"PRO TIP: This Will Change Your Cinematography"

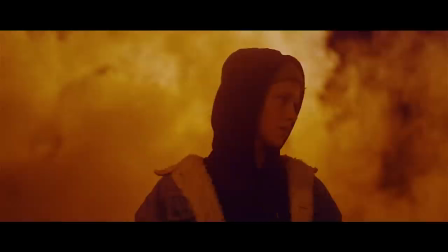And it's good for recreating, you know, the idea of like smoke in a room and it's much more thick and defined you can see it more where a haze puts a mist through the entire room and then thirdly there is just like a fog machine you can get low-lying fog machines which sometimes is just a different bottle or different solution and you put this in the machine and it shoots out a fog that kind of hangs more near the ground so it feels more like a low-lying mist that you would see out in nature and also there are dry ice machines and dry ice machines are kind of corny to me they're they remind me of weddings that i used to shoot you'd put all the dry ice and put the bride and groom in the middle but dry ice can be kind of cool because it looks like a creature it moves around the ground but the hassle with dry ice is that it's it's expensive you got to get the bag of dry ice and if you get dry ice on your hand it burns you and it dissipates really quickly it goes away in like a second now that's not true in like 30 seconds but i'm not a big fan of dry ice it's cool for theater and stage but for filmmaking it looks too much like a corny wedding to me and now if you're outdoors you sometimes need your smoke to hang around longer and haze machines and fog machines won't really help that well because it'll just disappear into the air
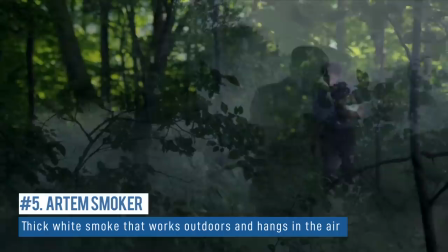so you can get something like an artem smoker and artem smokers should never be used indoors it's a it's like a chemical that isn't good for your respiratory system but it shoots this smoke into the air that hangs around for a while and allows you to kind of haze out an actual outdoor
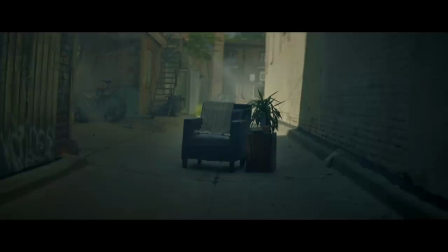space and I love these i use these on many music videos creates a thick plume of smoke and then it hangs around for a lot longer and they're great for outdoor stuff i used it a ton on the film we did called the journey we were able to add smoke outdoors and make
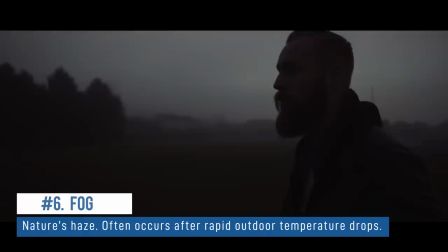it look like a wartime situation and last but not least there is nature's gift to us and that is just fog real fog real mist without nature and
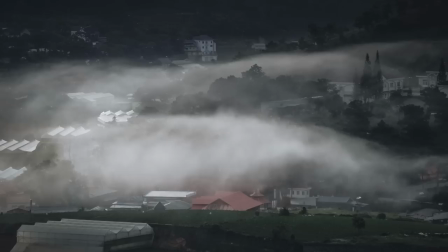photographers loved this 50 60 years ago they still do today because it allows you to Haze out an entire city or an entire mountainside gives
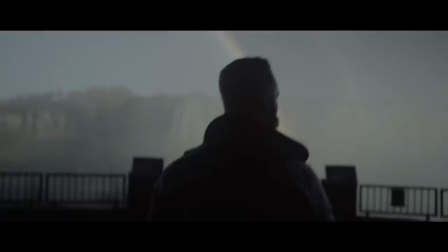you texture and depth that you normally wouldn't have there and it helps you Isolate your subject that's so important so that your focus is on the person And why I'm kind of so passionate about things like haze is it's actually gonna make your footage more cinematic because it's changing What's
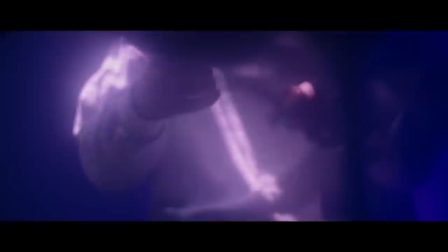happening in front of the lens and it makes me kind of sad that there's so many YouTube videos out there that say make your footage more cinematic and then they
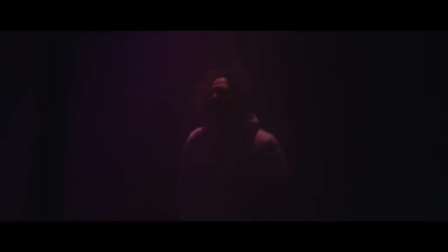just list a bunch of camera settings and now it's important for you to know your camera it's important for you know to the technology but just changing your camera settings won't necessarily
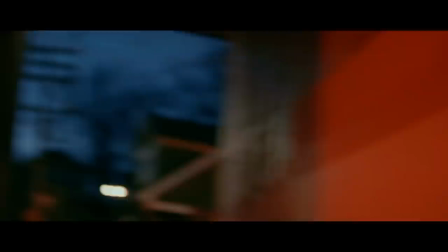give you cinematic footage it's what's happening in front of the camera that is the most important so when should you use haze well let's list a few i think what haze does and i've mentioned this a bunch of times is it allows you to create a more
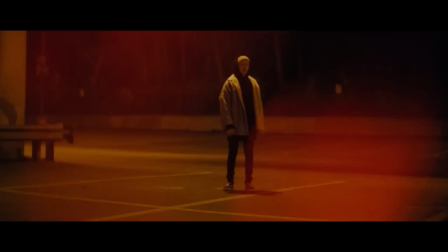interesting scenario out of kind of a boring location take for example this parking lot kind of normal kind of plain but we added
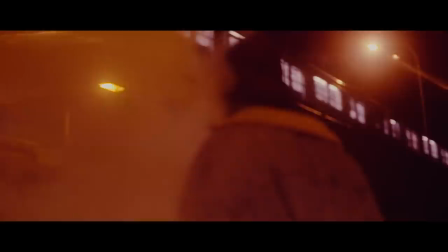a smoker behind our subject and now I'm running through there and bring the camera around it's a lot more interesting suddenly a parking lot that
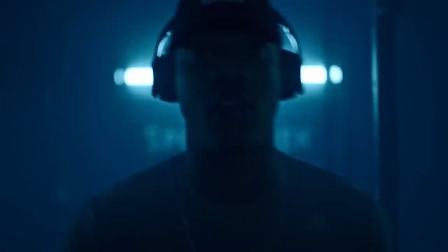was just lit by some streetlights is something way more magical and way more different I even did this for a sports commercial with Marcus Stroman we had him
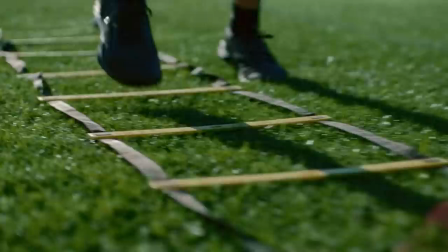on a baseball diamond and there wasn't anyone there it was just him and that could have been really boring so we actually got a fog machine and just ran it at its top setting because the fog disappears so quickly outside but we got them pitching inside that and that made it look a
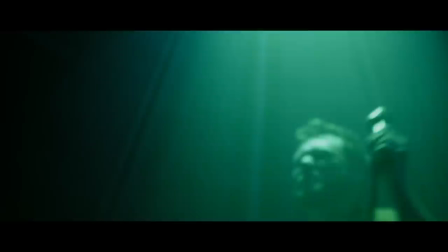lot more cool and you can use this technique indoors as well for the music video again we just wanted the subject
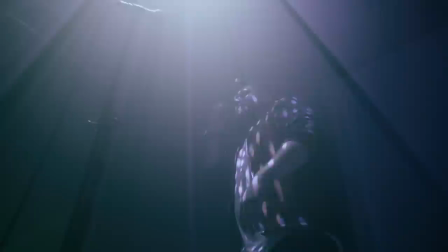when we were shooting them singing it to look a bit different and so we put a lot of haze around them and put a light above them now this low angle shot
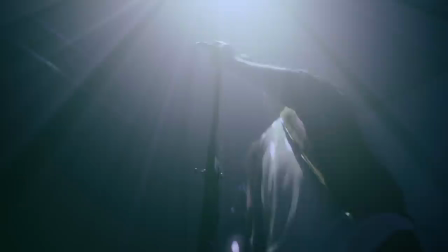it looks different and it's a bit more cool than it would have been had we not had haze another time that you want to use haze is when you want to mitigate
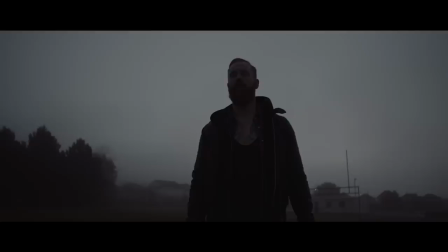distractions when you want people to be focused on your subject and haze allows you to do this because it blurs out the background more and really makes your subject more pronounced i've mentioned this one already but haze gives you beamage it
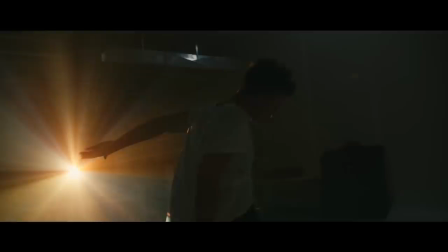allows you to see the light it gives you texture of the light through the air that's the time that you want to use it when you want to see the light around your